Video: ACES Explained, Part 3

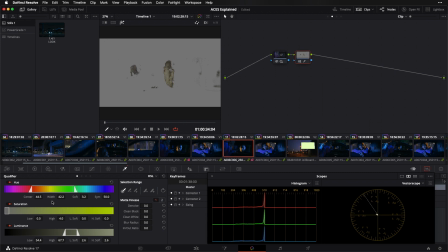and then look at my highlight mode and kind of refine this key until i've got it selecting the region that i'm interested in again nothing wrong with this but this
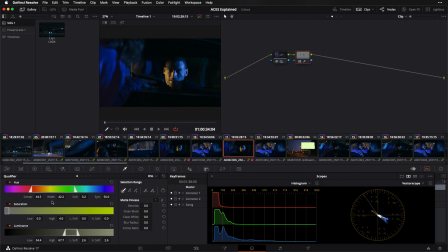is a very narrow correction it's likely to introduce noise and it's unlikely to travel perfectly between different shots. So I want to try and skin this in a bit of a broader, simpler way. The way we're going to do that is to delete this node, do a new node, and let's go over here to our curves.
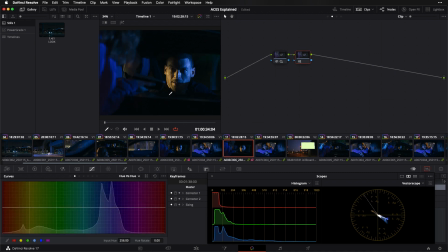And I want to look specifically at my hue versus hue curves. So if I zoom in on my image, once again, eyedropper in that region, and look at the goalposts that I'm given and grab this center control point. And I'm going to look here at my vector scope as I make this adjustment I'm gonna move this control point upward and try to get a little bit
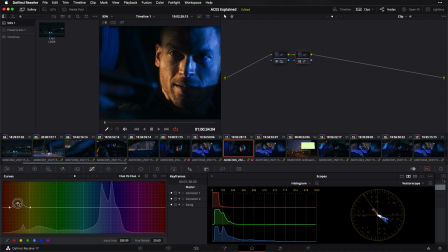closer to that skin tone line like so easy to overdo this I don't want to go nuts that's something else you guys will notice is tools like these curves a little goes a lot further when you're working in a log scene referred model like we are now so really this hue rotation of like
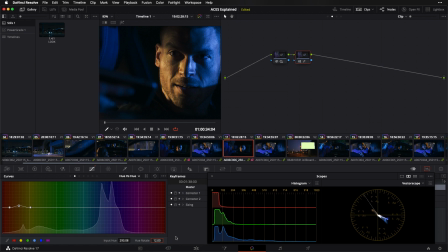you know 12 13 degrees is all I'm looking for but there's something else interesting happening here that's worth discussing we are rotating away from a more secondary yellow and toward a more primary red and as a result we are perceptually getting more saturation in
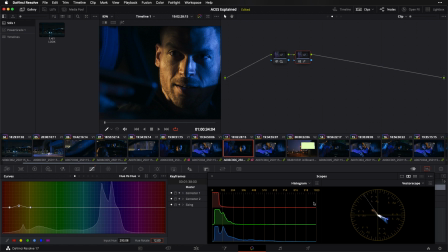addition to that hue shifting and that's something that you're commonly going to see when you're moving from a secondary toward a primary things are going to feel more saturated and the opposite is also true when you're moving from a primary toward a secondary things are going to feel less saturated so often we want to counter that
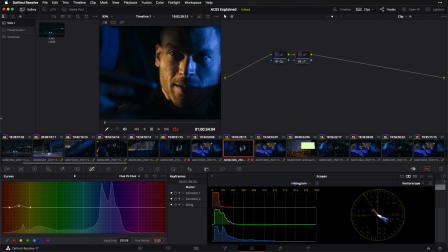with a bit of a saturation adjustment and that's what i'd like to do here so we've just done this hue versus hue let's go to our hue versus sat eyedropper this same region grab our control point and tuck things in just a little bit so that now when i go full screen and turn this off
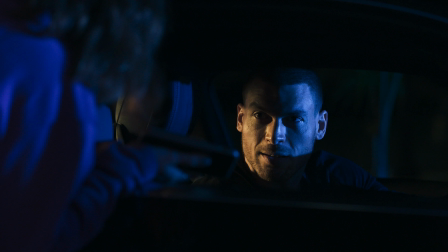and then on my adjustments actually much more subtle it's almost hard to spot but it's scratching my itch it's getting that hue of that kick light away from that kind of greeny yellow and more toward a goldie yellow and if i turn off my entire stack on this shot like so so here
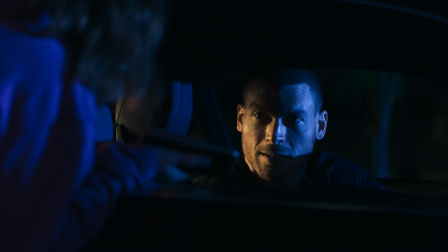we were before we touched anything here we are after that exposure and that hue adjustment this shot is actually a really good example of kind of the degree of adjustment that i hope to make by the time i'm grading individual shots in a color managed scene referred workflow like
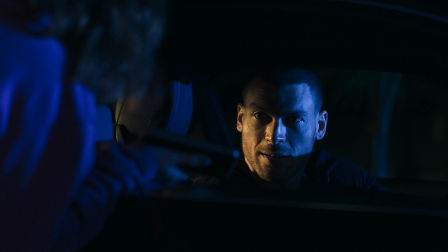aces i want to do as much as possible with my color management i then want to take that further by applying my global look thinking and working globally. And then I want to think and work photographically and think and work as simply as possible to get things over the finish line.
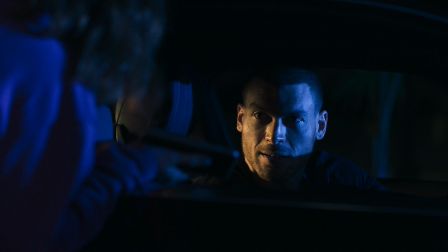But ideally, I'm doing as little as possible by the time I get down to the individual shot level.
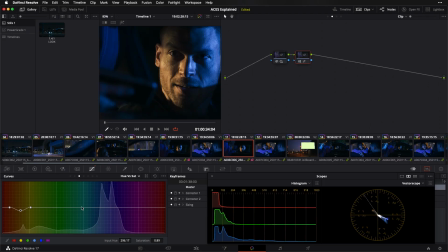So this is really just a taste of grading in aces and working scene referred and color managed. But if you guys can remember these three principles to think and work globally, think and work photographically, and think and work simply, you're going to be well on your way to getting much better grades on your images. I promised you guys at the end of part two that I'd show you today just how simple things can be when you've got a good color management foundation. And I hope you're starting to see what I meant by that. But the truth is simple doesn't always mean easy. It takes practice and patience to distill your grading process down to this essential form. My ultimate goal for this series is to use ACES as a portal for you guys into the world of color management, scene-referred workflows, and true image authorship. If you feel overwhelmed by all this, good. You're going to find that the more you learn about color grading, the more you discover you've yet to learn. I hope you enjoy this journey as much as I have. See you next time.